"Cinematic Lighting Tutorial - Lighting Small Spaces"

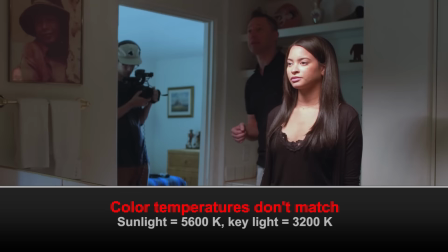Maybe make it just maybe a bit warmer. Let's see.
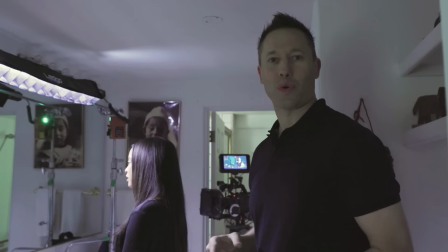So I'm going to dial in my color temperature 5600 degrees Kelvin and there we go.
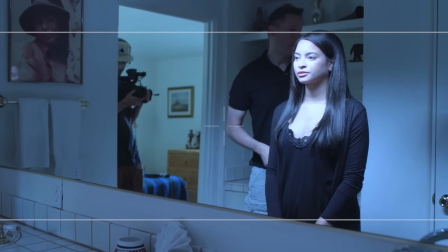You can see how it's matching but of course our scene is very, very blue.
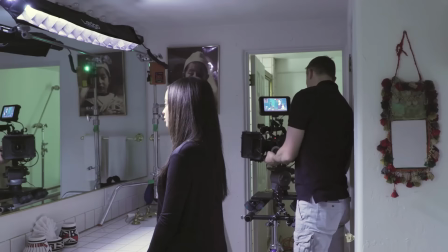Now, my option is to come in and change the white balance of my camera so that the shot isn't overly blue.
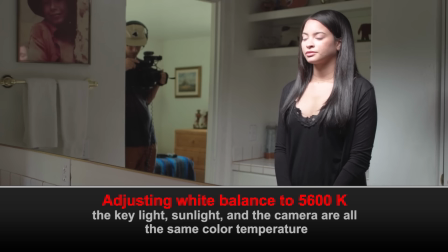So let me do that real quick here. And there we have it. So now our light is appearing as white.
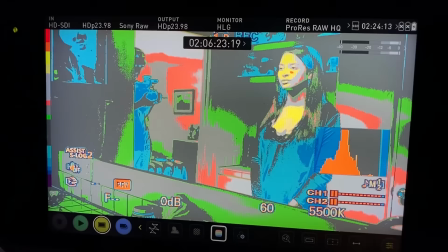But from an exposure standpoint, am I happy with how this looks?
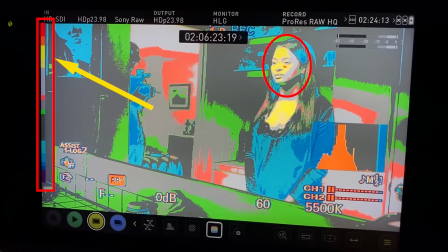Well, if I take a look at my false color, Lisa's skin tones are already very, very warm because they're falling here in the yellow area.
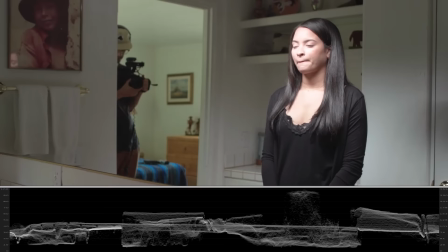But the rest of the scene is a little too dark for my liking.
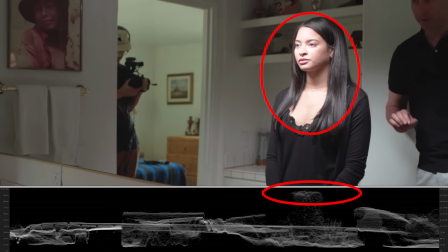So what I'm going to do is dial back the brightness of this key light so that her skin tones are falling right around 60 to 65 IRE.
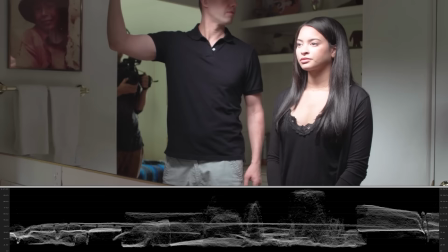All right, so if I bring this down,
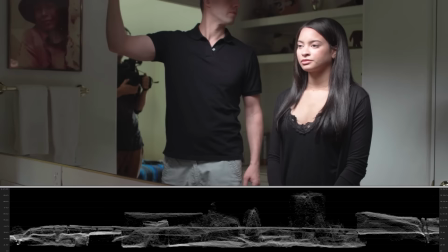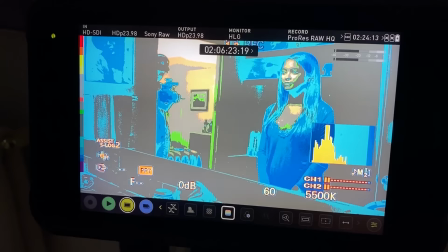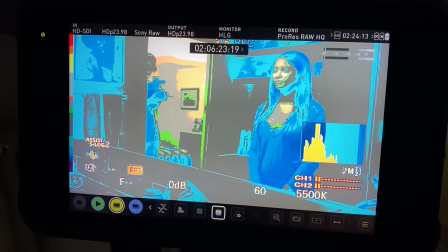okay, that is looking very very nice and her skin tones are now properly exposed.
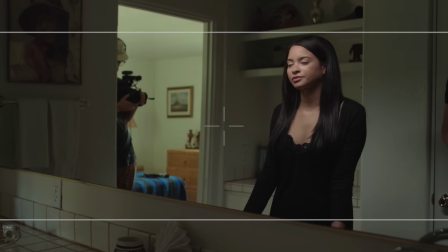All right, so if I switch off my false color mode, we can now see that this is looking much, much nicer.
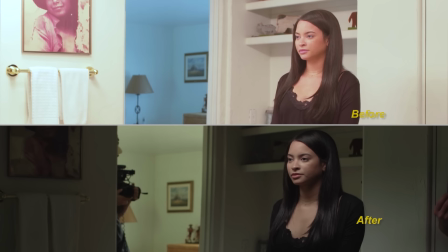And if we compare this to what it looked like with the ambient light, there's a huge difference and it already looks so much more cinematic.
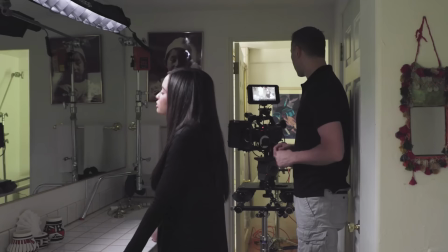Okay, now I'm going to go ahead and hold off on dialing in this key light because I do want to roughen some of the other lights.
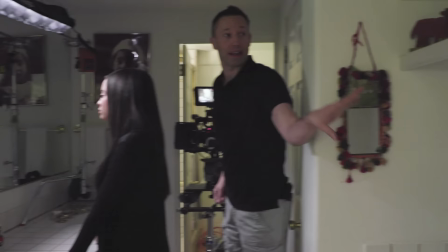And I want to start with looking at what's happening back here inside this little cubby back here,
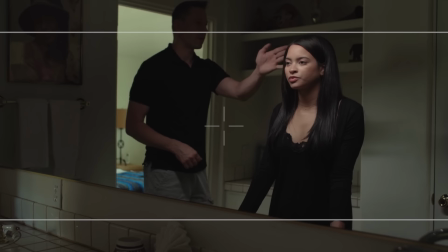because this is falling pretty dark. And if you also notice, we're not getting a lot of separation between Lisa's hair and the background.
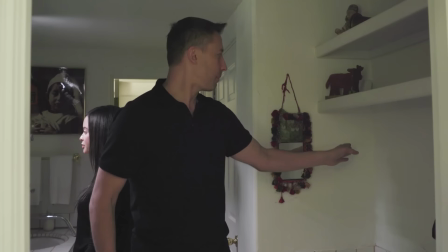So because I know that we're not going to be seeing this corner,
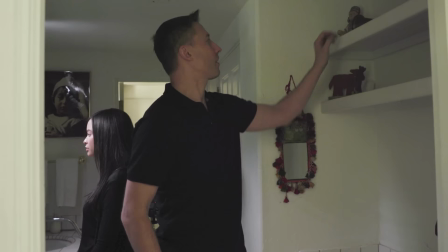this may be a perfect place for us to put a little like foot-long LED light fixture just to give us some return,
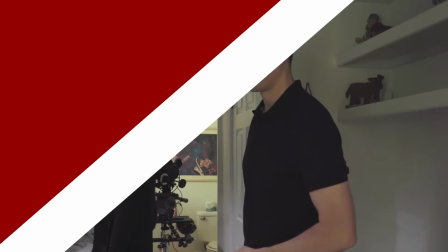and maybe another one up here to give Lisa a bit of a hair light. So let's go ahead and set those up and see how it looks. So I've got these great little Nanlite 12 inch Pavo tubes and these are battery-powered LEDs. And we have just as much control over the light with these fixtures that we do with the larger ones. So we can control the brightness, the color temperature, a bunch of different effects. But the best part is that it's really easy to mount because these are magnetized.
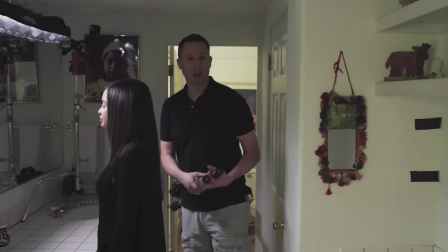And the Pavotubes all come with these little metal plates that you could just tape to a surface and then use the magnets in the Pavotube to stick it.
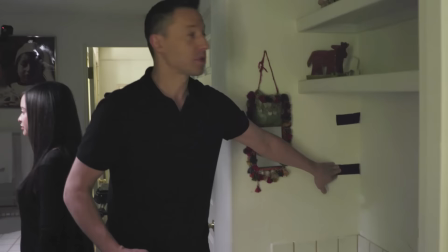Okay, so I've got my two magnets. I've got two magnets taped here for one of the Pavotubes and another one up here.
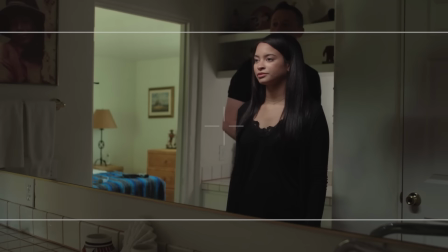And this is going to serve as Lisa's hair light. And I'm going to take this guy and stick it back here.
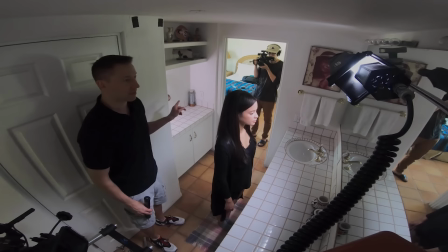And you can already notice straight away just how nice this is filling in some of this void back here.
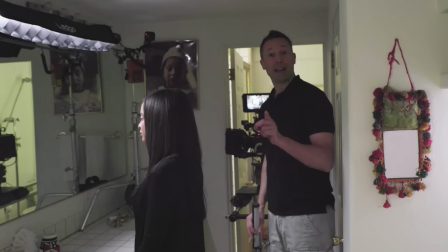So all of a sudden this isn't quite so dead and it's bringing it to life just a bit more.
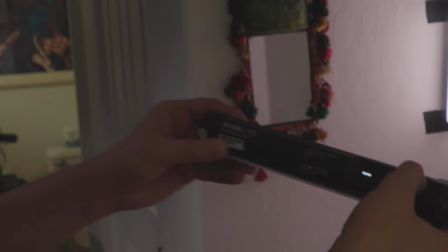Now to deal with Lisa's hair light I've got my second Pavo tube and I'm going to fire this guy up also.
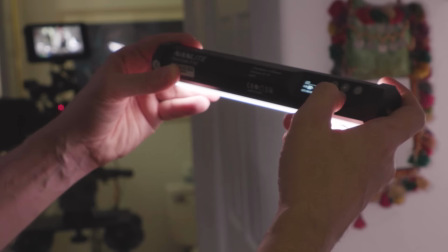Again setting it to 5600 Kelvin and this guy I'm going to set the brightness a little bit brighter
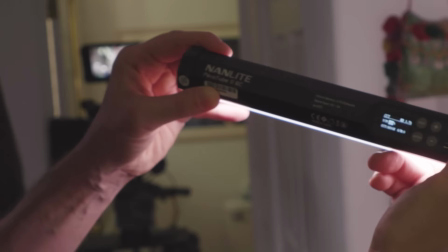maybe to, let's say,
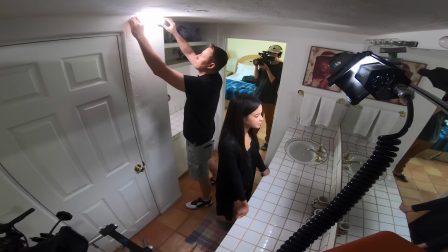25%. And then this guy I'm going to stick up here. There we go.
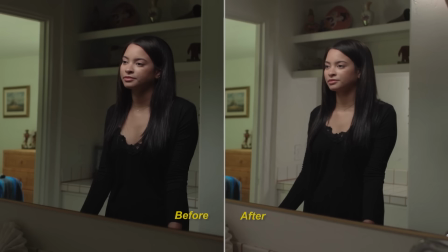And you can see the difference it makes. It's making a really nice edge light. So here if I AB this, just watch what this is doing with Lisa's hair.
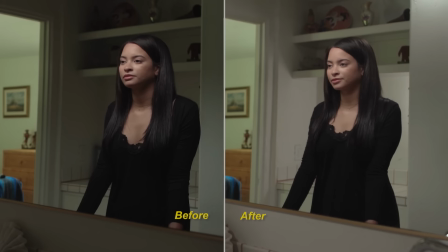So this is without the light, and then this is with the light.